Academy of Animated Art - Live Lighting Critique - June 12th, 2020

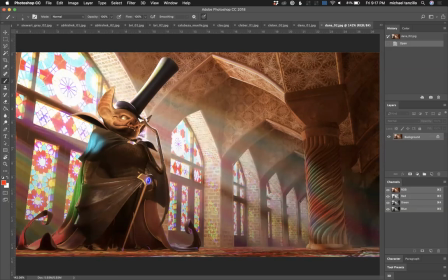[12:19]
We've got this with the volumetric light coming through.
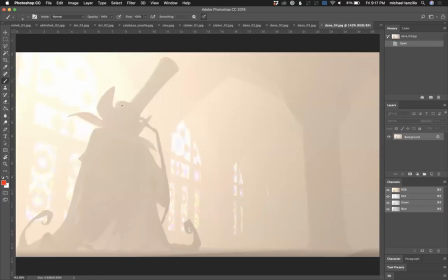[12:22]
And then you provided just some examples of the volumetric light and then just an overall kind of a haze glow.
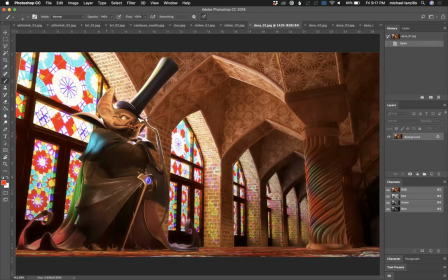[12:30]
And the first thing that I'm seeing out of this is just like a little bit of, well, first off is, isn't there some fur on his face? If I'm not crazy, I think we might be missing some fur. He looks a little bald here. Maybe I'm crazy. Let's see.
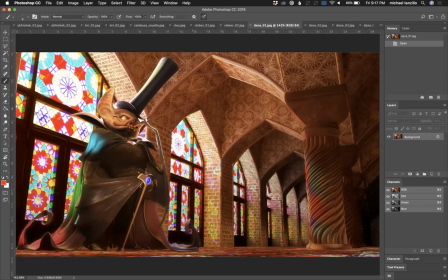[12:48]
Anyway, but the biggest thing is we maybe don't want the light wrapping around his face quite this much because from the ear down here to the side, it's starting to become one value. I would like for it to kind of hit some light and dark shapes.
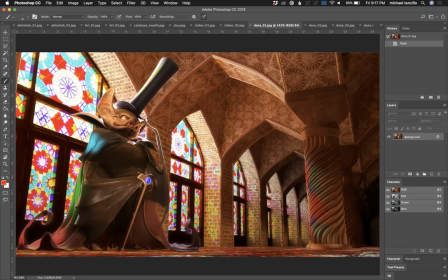[13:05]
And then also because the light is coming in from behind, kind of play up the subsurface scattering behind the ear too. So there's just some little bit of glows that come in there. This specularity on the wings starting to look really nice um like in the glow here on the jewel we kind of talked about that i would bring up the
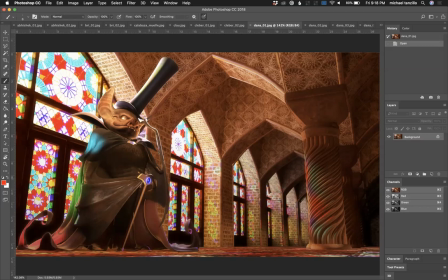[13:22]
inner value of that because it's looking a little bit dark um love again these color spills that you're getting across the scene i think that's that's a really special um a really special one watch out for this super hot rim wrap light kind of coming around the edge here
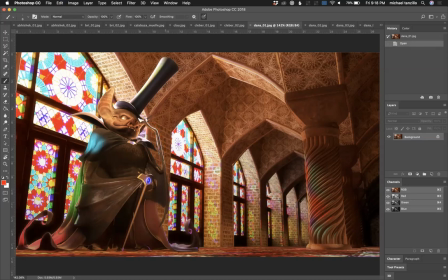[13:38]
um oh you don't think the first rendering for an unknown reason eh if it's not rendering it's not rendering we can work with it from there i won't i won't like fault anybody for that um it also looks like i'm just realizing this now it also looks like we're missing some contact shadow from him onto the ground
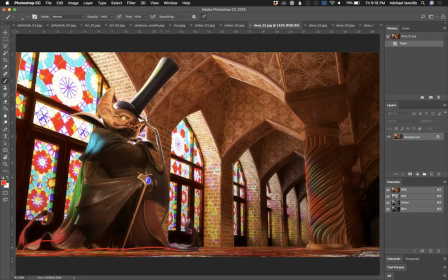[13:53]
and that was a terrible circle let's try that again so down here his his shadow being cast from the ground would really help kind of darken down there and and ground that area um and then yeah maybe just toning down this make it just making it darker um and then really
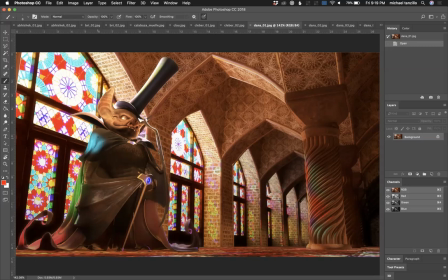[14:14]
like i like the colorfulness of the and again we're hitting it with the diffuse values but just try and get some specularity in there as well and then i like the the darkening as we're going across from here down to here in the background you might be able to push it a little bit darker but i like the way that you're going um in terms of this scat light i think it's i think
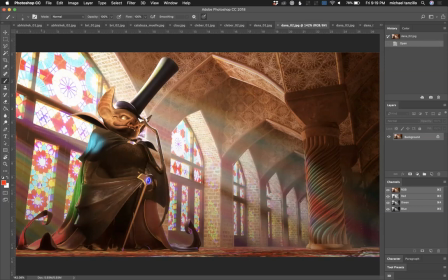[14:33]
uh this volumetric light i think it's working pretty well i would tone it down i would also soften it just specifically in this area because it's a little like it's a little literal in the lines they're a little too crisp and perfect so it would be just because glass has a thickness to
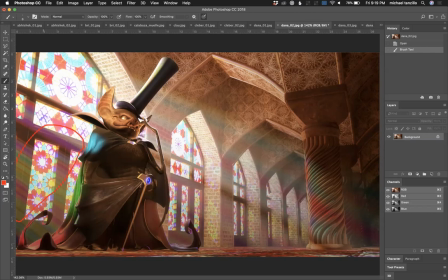[14:48]
it and light gets scattered as it passes through um uh that and then oh and then the other thing i wanted to mention too
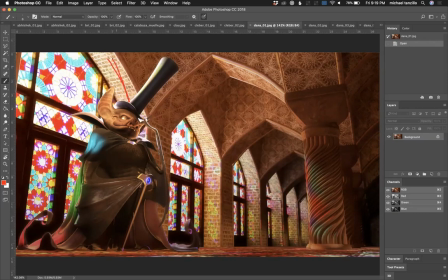[14:56]
was just make sure that there's a bump on this brick it looks a little bit flat i think that could really help you add some texture and then if there's any sort of texture you can add into the ceiling as well. It's just like a subtle something might help that out a lot too. But yeah, I think you're really making progress on this.
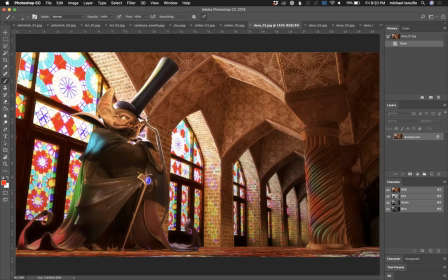[15:15]
The biggest one would just be getting a little less light on his, like direct light on his face. Like I'm talking like just twist it around just slightly so you start to get some more shadows in there and then really kind of crank up behind the ear uh
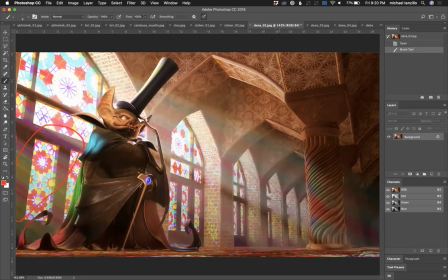[15:29]
all right that's been good yeah
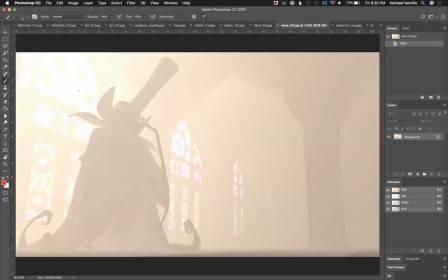[15:37]
for this um you just like because this is looking pretty even in its illumination uh i would try and tone it down or maybe like scale it in a little bit so it's like it's more of like a focused light coming in it feels it feels more strongly like it's a coming in
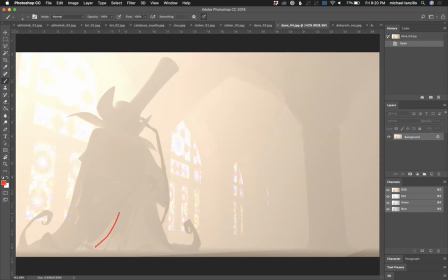[15:56]
through the window and b wrapping around the character because it even looks like it's like coming up underneath his cape there so you really want it to feel
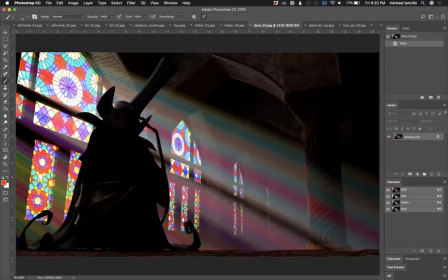[16:03]
like it's a light rays breaking in through the window and yeah so like this this softness up here is looking pretty good it's just down here it's looking pretty sharp all
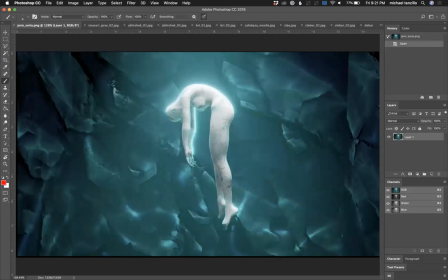[16:18]
right let just do a quick check. Michelle is here. Yeah.
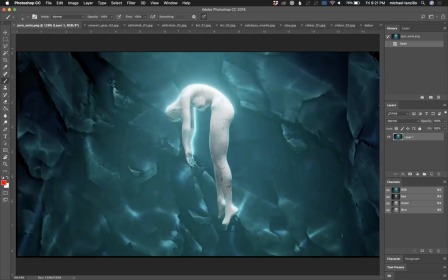[16:29]
Okay. Michelle.
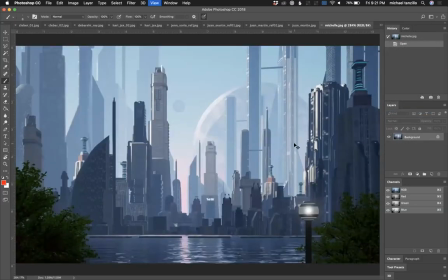[16:34]
All right. So you rendered this in Unreal. Very cool stuff. I'm very excited about what Unreal can do.
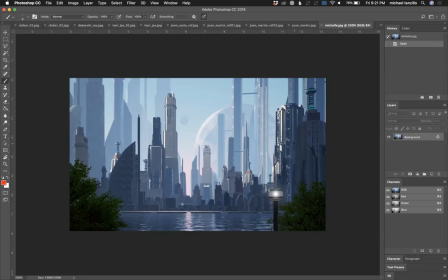[16:42]
There's a couple of first thoughts about this. And again, I probably should just pull this one up for good aerial perspective because i really like the way that you're subtly stepping this back into space a little bit i think that's looking really really nice it's really really successful um these darks in the foreground are like it's a right idea but
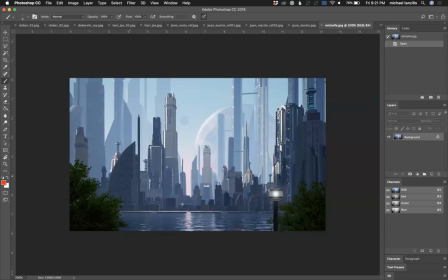[17:01]
it's a little bit too dark i would just like add a little bit more of this because because it's kind of the unifying element to this image is this like soft blue haze diffuse and it would just be nice to get a little bit in this area in here
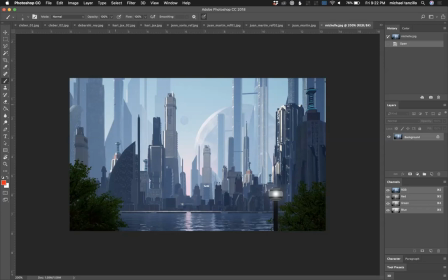[17:15]
um i would if you could and i don't know if the geometry supports this i would mess with the aspect ratio a little bit um right now it's a little bit uh blocky like it's you know this is a
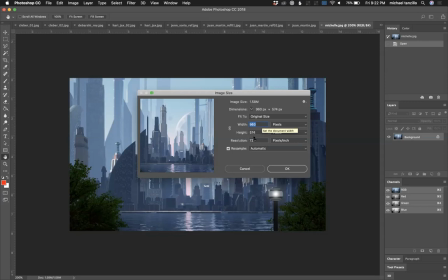[17:28]
so this is a 1920 by like
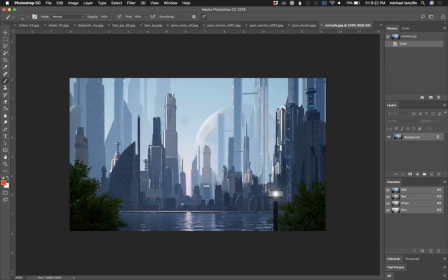[17:33]
10 like 11 something so it's a little bit more square than um then i then you usually see landscape stuff i would expect it to be a little bit a little bit bigger um the other thing that's really interesting about it is just how like
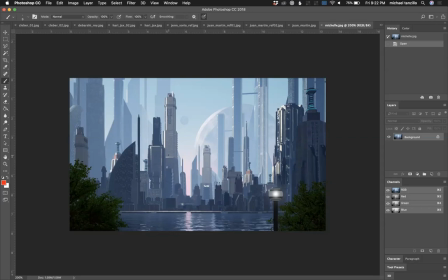[17:48]
like vertical everything is it's like very straight up and down it's almost like a two it's like a flatter perspective um and i think it's kind of cool the area yeah so the areas that i would so everything about this background is looking is looking really nice um the only things that i
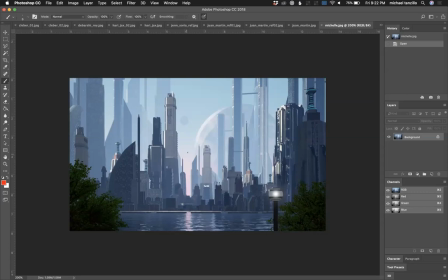[18:07]
would do back there would be add more signs of life to the city more lights in the windows maybe some dots of light to reference some cars on the street uh something to just like it because it feels a little bit like a dead city right now uh and just just add some
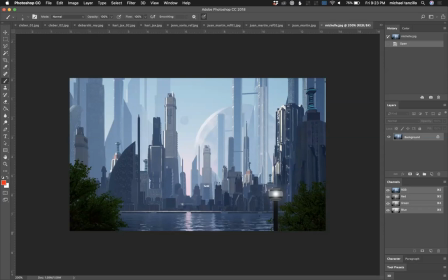[18:25]
more little snippets of life for the foreground like i said blue haze in these trees uh this bulb i would almost i would almost take it away to be honest because it's not really serving anything it's not really helping us focus in on anything and i would almost prefer if it was just
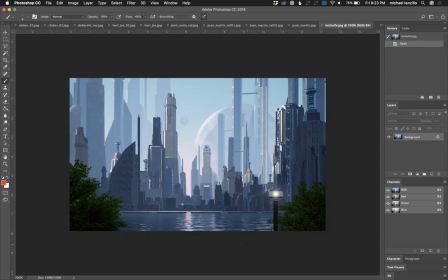[18:42]
like this this uh worldly landscape thing because it's it's kind of like i don't know it's just thrown off my scale too so i would just get rid of it um yeah i love this little bit this is a really subtle touch um but as you're coming down here and you start to
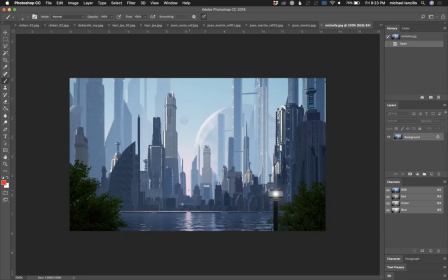[19:00]
uh transition from the blue to the red light what this does is it's allowing these cooler buildings to kind of separate off a little bit i don't think it's photoly i don't think it's photo accurate by any stretch of the imagination but i do really like the visual element that it's giving us and so yeah i think you're i think you're doing well
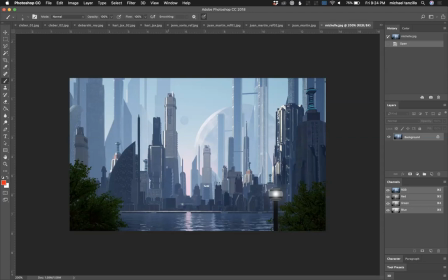[19:20]
um and then wherever you can just keep trying to work in these little bits of of key light like maybe in these buildings over here they can just use a touch of of that sunlight in there but really really strong stuff really
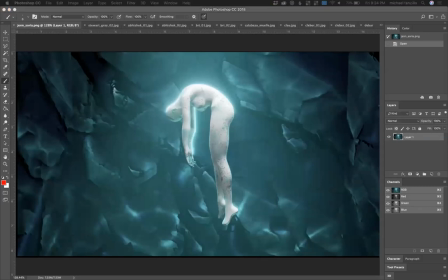[19:31]
great stuff um okay so if anybody else is on uh if anyone else is here live i will be glad to go through yours uh first just uh scream at me either in the chat window or the comments section um but in the meantime i want to shift gears a little bit and
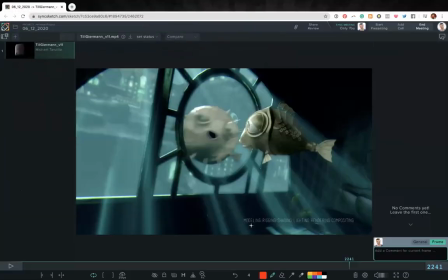[19:49]
talk about a demo reel that was submitted by Till Gehrman. So, actually, let me take this down here because I'm not sure if you guys can see this.
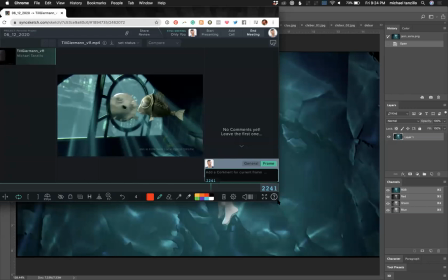[20:00]
All right. Till was a former student of ours who's working, and he's just updating his reel.
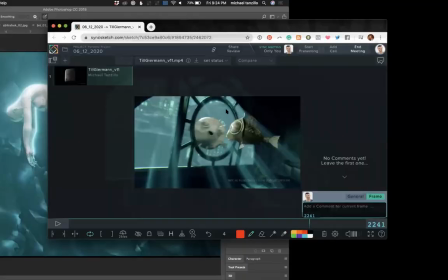[20:07]
Man, I can't really. All right. Okay.
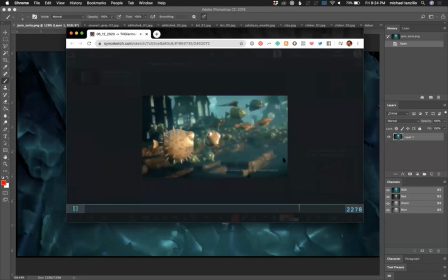[20:12]
Let's go ahead and take a look at this here. Let's start over.
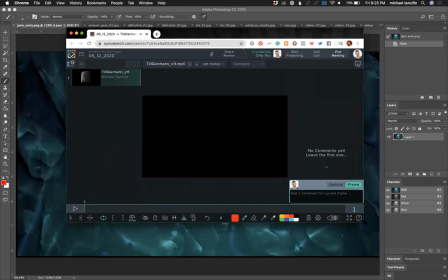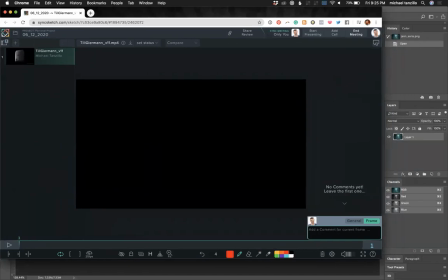[20:22]
all right okay